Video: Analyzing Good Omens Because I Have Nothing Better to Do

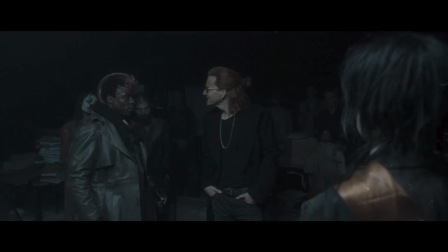(8:17)
But by having his superiors always surrounding him, it shows that Crowley has no choice but to follow orders or he will be punished. These portrayals of heaven and hell stay consistent throughout the first 5 episodes of this series.
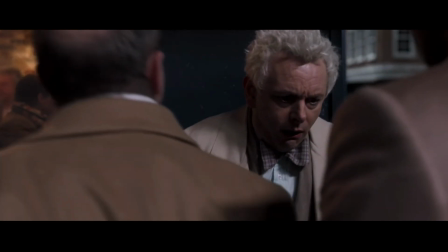(8:31)
As the viewer, you unknowingly accept this code,
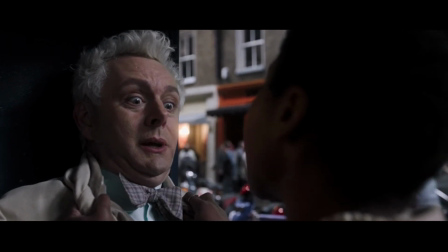(8:33)
that heaven and hell have more power than Crowley and Aziraphale, and everyone involved knows it. However, in the 6th and final episode, the code is broken at the climax of the story. And this is where things are going to get super spoilery, so if you don't want to know the ending, click away now, or like maybe just put me on mute and let the video play through so I still get that view time,
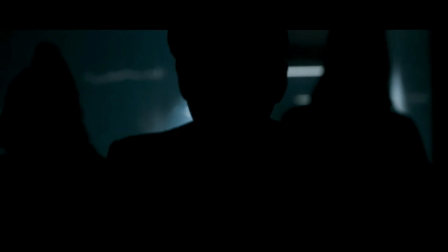(8:57)
you know? Okay. In the last episode, Aziraphale and Crowley are taken to heaven and hell to be tried and punished for their rebellion.
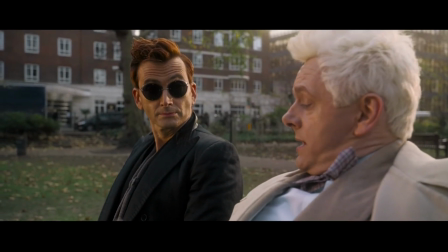(9:04)
What their superiors don't know is that they've disguised themselves as each other,
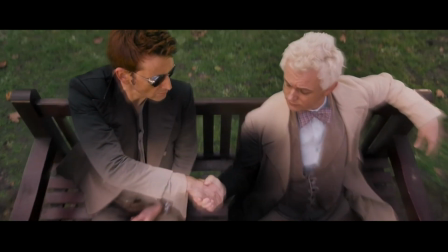(9:10)
and they are entering the trial with the intent of scaring their superiors so badly that they'll be left alone from now on.
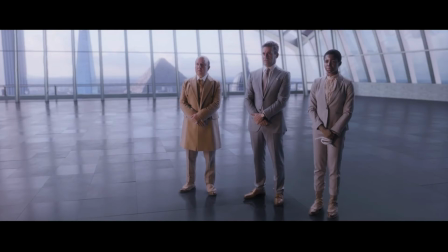(9:16)
They succeed, and they gain the upper hand over the angels and demons,
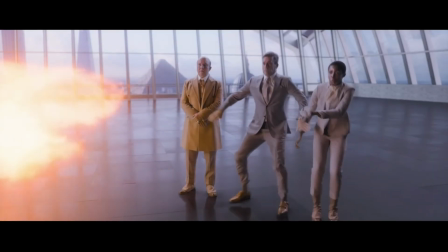(9:21)
which is the exact moment that the code breaks for the first time the entire series.
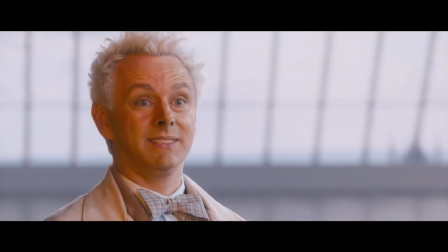(9:26)
In heaven, the viewer finally sees a shot of Aziraphale that follows comfortable filmmaking conventions.
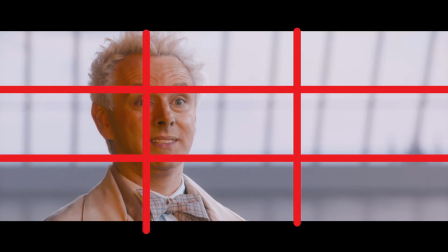(9:32)
Aziraphale is positioned according to the rule of thirds.
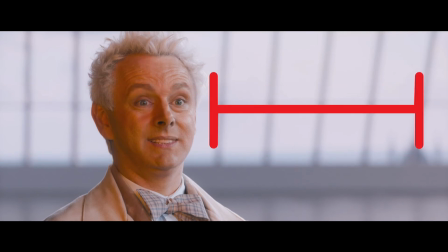(9:35)
He has ample looking room and there's no distortion to the edges of the frame, so the pillars behind him stand up straight. The camera is placed at a slightly low angle, but to a degree that suggests power rather than smallness. Heaven no longer stretches out for an impossibly long distance behind him. Instead, the back wall is very close to him.
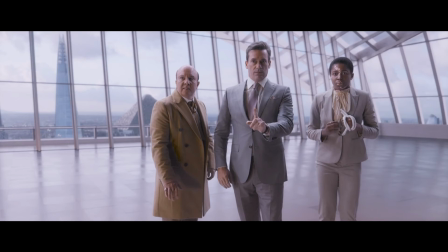(9:55)
The substitution of all these paradigms for the pre-established signs make it clear that Aziraphale is no longer threatened by heaven. He has all the power and is in complete control of his situation. On the flip side, Crowley has a similar power switch during his trial.
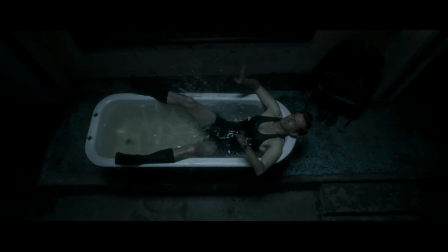(10:09)
When he triumphs over the demons, we see the first shot in hell where Crowley is truly alone. There is not a single other demon in the shot. He has the entire frame to himself, and his whole body is in it with tons of room on every side of him.
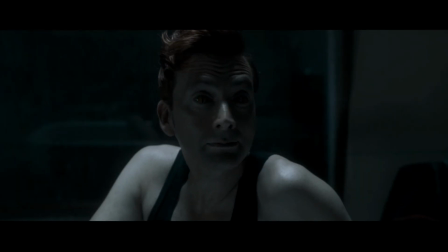(10:23)
The changing of this paradigm shows the viewer that Crowley is finally free from hell's demanding eyes and has gained true autonomy. So there you have it. I could make at least 10 more videos analyzing Good Omens, and maybe I will. For now, I think this is a good start. It's a basic introduction to film theory, and it's a really fun thing to analyze. I think the filmmakers behind Good Omens did a fantastic job in their portrayals of heaven and hell, and I just wanted to share that with everyone. I think all this stuff is fascinating, and hopefully you found it at least interesting. I'm also open to analyzing other shows and videos, so if there's a show or TV show or a music video you really like, just put it in the comments and maybe I'll take a go at it. But until then, I will see you next week with the next episode of Channel Whatever News. Bye!